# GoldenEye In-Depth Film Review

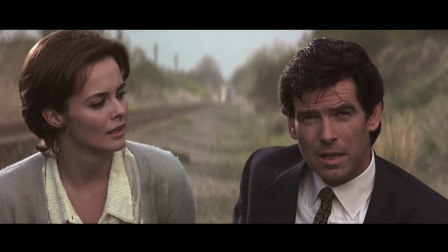982s
It's actually impressive how quick he steps up into the batting cage throughout this film. The duo then heads to Cuba, for that is where Natalia tracks Boris and 006 to.
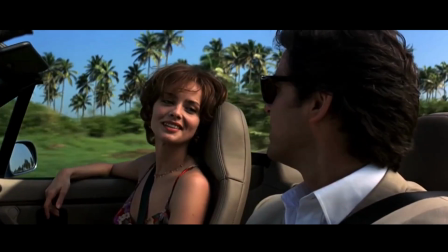991s
We get a weird romance scene, which feels kind of like a man's final dinner before going into battle, you know, that sort of vibe that you always see in all those war films.
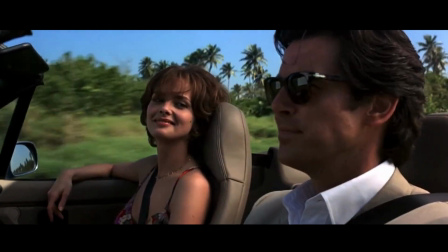1000s
I don't know, it was just sort of a switch in tone.
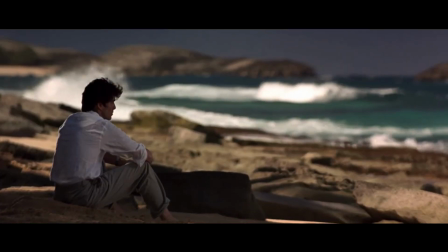1003s
I completely respect that they're trying to add the personal element to 007 versus 006,
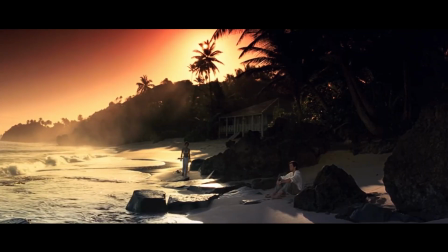1009s
which is the crux of the final act of this film, but this scene has always felt a little heavy-handed for me.
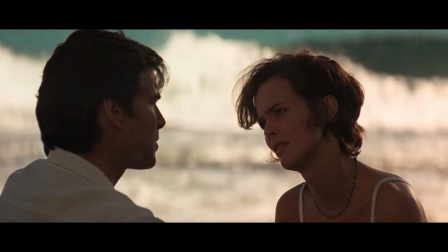1016s
This time around, I actually enjoyed it more than I normally do, because I think Natalia sells it well, but the, you know,
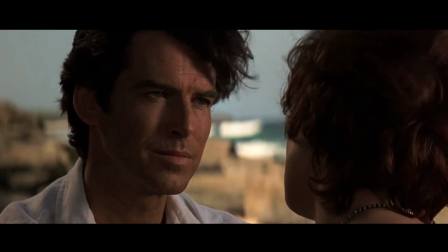1022s
overswelling romantic element to the musical score just tips this part of the film too much into tacky territory.
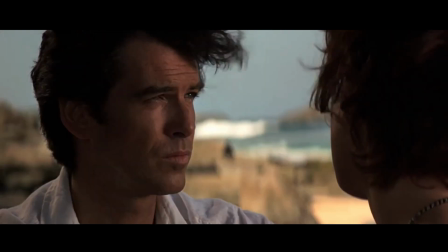1028s
Yet again, this is a great example of the score just fucking up a part of the film.
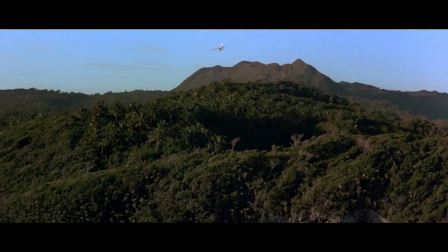1033s
We then proceed into the final act, which is where Bond and Natalia hunt down 006 and the gang.
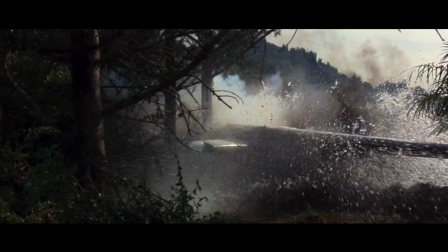1039s
After, through sheer luck, finding them, we get a showdown between Bond and Xenia.
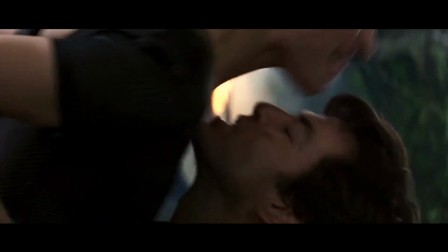1044s
For a fight that lasts maybe 15 seconds, it's ridiculously violent and sexual, which, you know, gets two thumbs up from this reviewer.
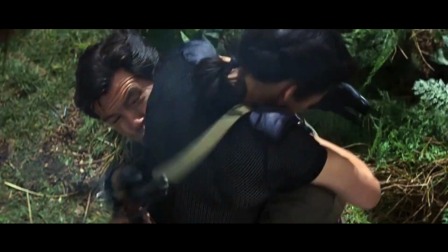1052s
We also get probably the best pun of the film here.
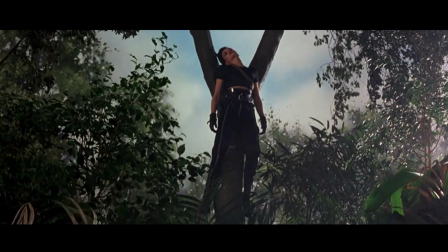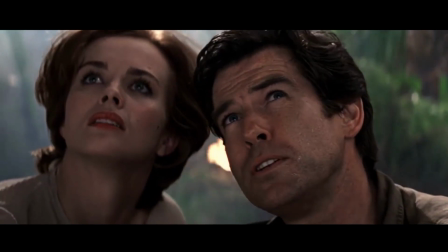1060s She always did enjoy a good squeeze.
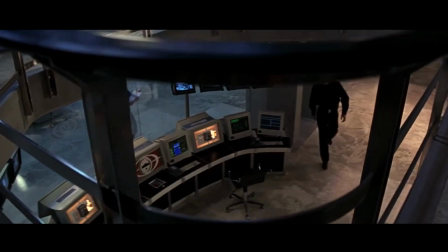1062s
It is here that 006's lair is unveiled in the form of a satellite that is so big that the fact that the US government couldn't find it,
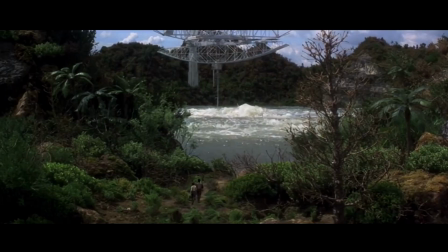1070s
it's kind of sad as an American, honestly. It's funny because we also get to see inside of the lair,
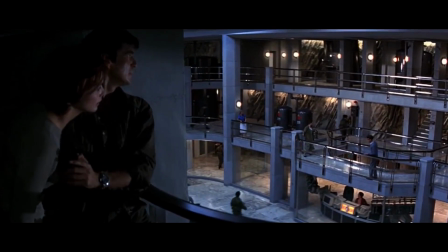1075s
which is like four stories high and is staffed by people you would find in like the front office of a dentist.
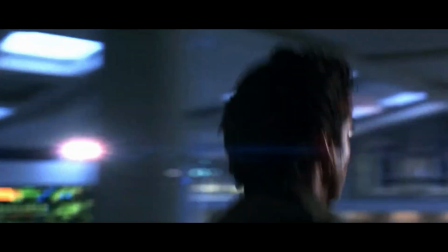1082s
Not your average pyromaniac super criminal in my opinion, but what do I know, in the words of M from earlier, accounts are only good for counting beans, I guess.
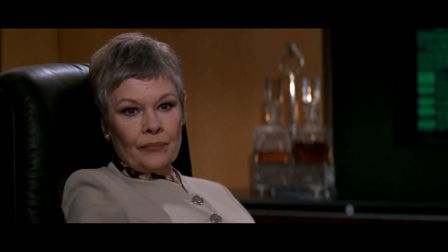1090s
Yes, I'm still upset.
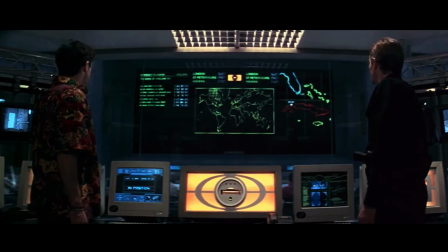1092s
Anyways, getting back on track, we learn that 006's goal is to rob London and then use the GoldenEye key to erase any trace of him doing so.
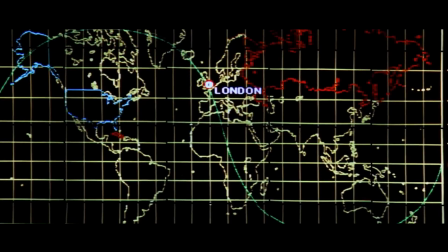1100s
The actual master plot, honestly, doesn't really matter, so I'm not going to talk about it any more than that.
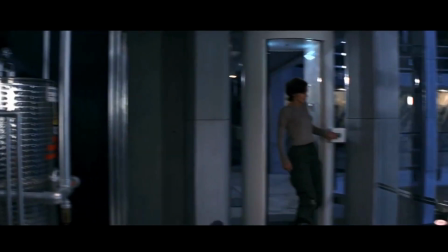1105s
Meanwhile, back in the WeWork building, Natalia runs off to hack Boris and the GoldenEye key from going off,
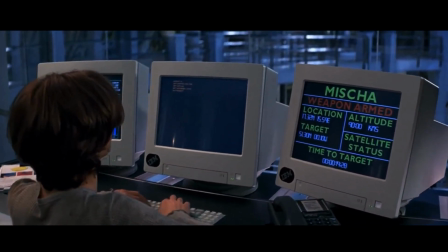1111s
while an absolutely wonderful interaction between Bond and 006 occurs.
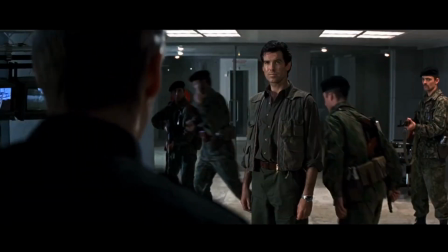1116s
Pretty much, 006 and 007 throw just verbal haymakers at each other while really demonstrating just how both of them are pieces of shit.
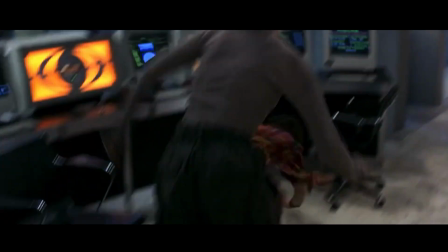1124s
While this goes on, Boris and Natalia have their own little scuffle when Natalia won't just assist Boris in unhacking her
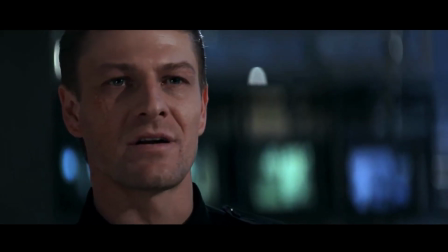1132s
original hacking of him.
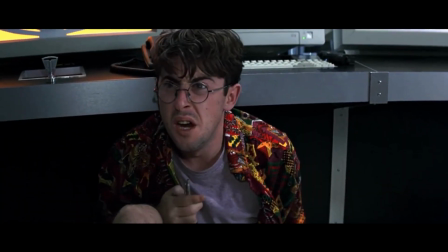1135s
It doesn't matter, but the entire scene is tense as all hell as we watch Boris click away at the exploding pen from earlier.
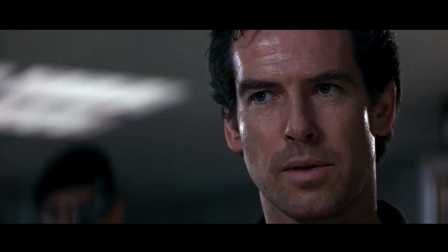1141s
I've seen this film maybe two dozen times, and for the life of me, I can't keep track of the clicks as it happens.
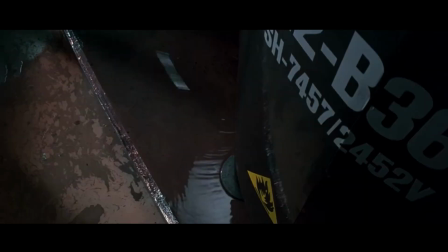1149s
However, I guessed he clicked it three times at some point, setting off the exploding pen,
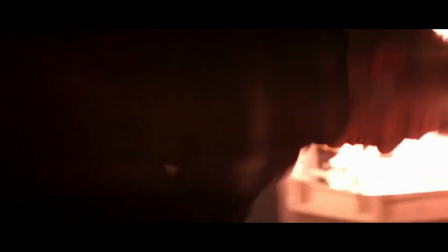1154s
and the entire place just goes to hell as Natalia and Bond escape to the satellite itself to destroy it once and for all.
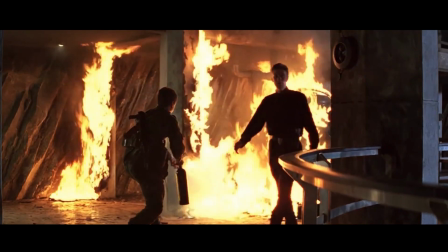1162s
What then follows is a 10-minute straight just battle royale between 006 and 007 on one hand,
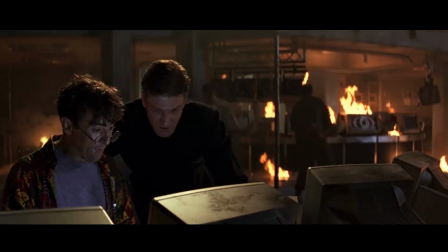1168s
and Boris and a computer, frankly, on the other. In terms of the climax of a Bond film, it's really good,
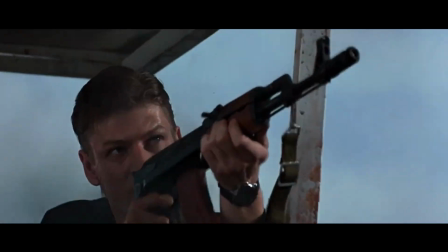1175s
because Bond and the Bond girl both have their own storylines at stake. this
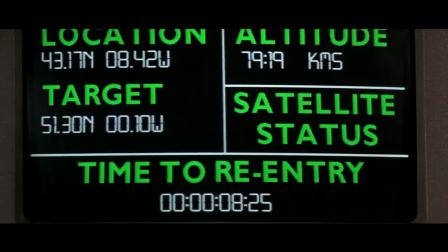1179s
is a common theme in every single one of the Brosnan films, which is if either Bond or the Bond girl fails, then they're both kind of fucked.
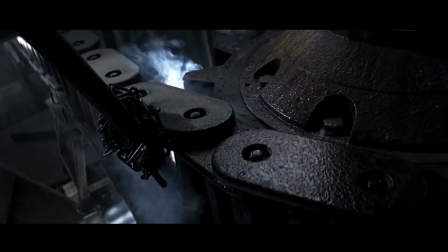1188s
I think Die Another Day is a great example of this separate storyline happening and it just failing miserably.
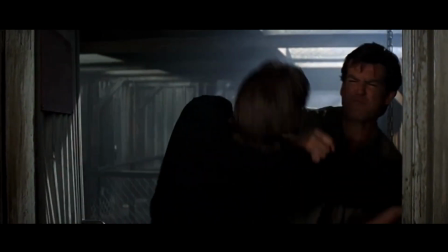1194s
But in this one, I think it was extremely effective. I don't want to undersell it, though. The fight between 006 and 007 is intense, like really intense.
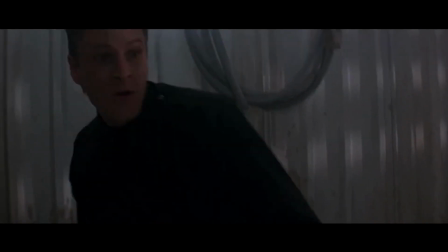1202s
No music plays. The two just kick the absolute shit out of each other.
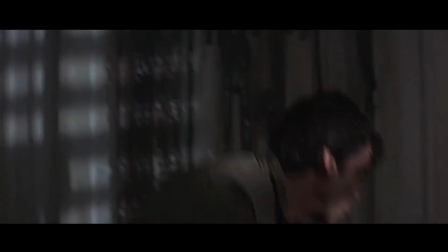1206s
And there's an added emotional aspect to it, not only because they were friends, but because we never really get to see two 00s go at it,
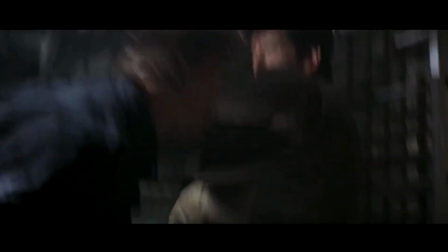1213s
especially because one would assume that 006 would be better than a 007.
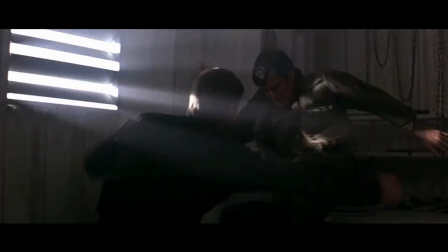1218s
This scene has all the makings for a great fight, and I think it really delivers.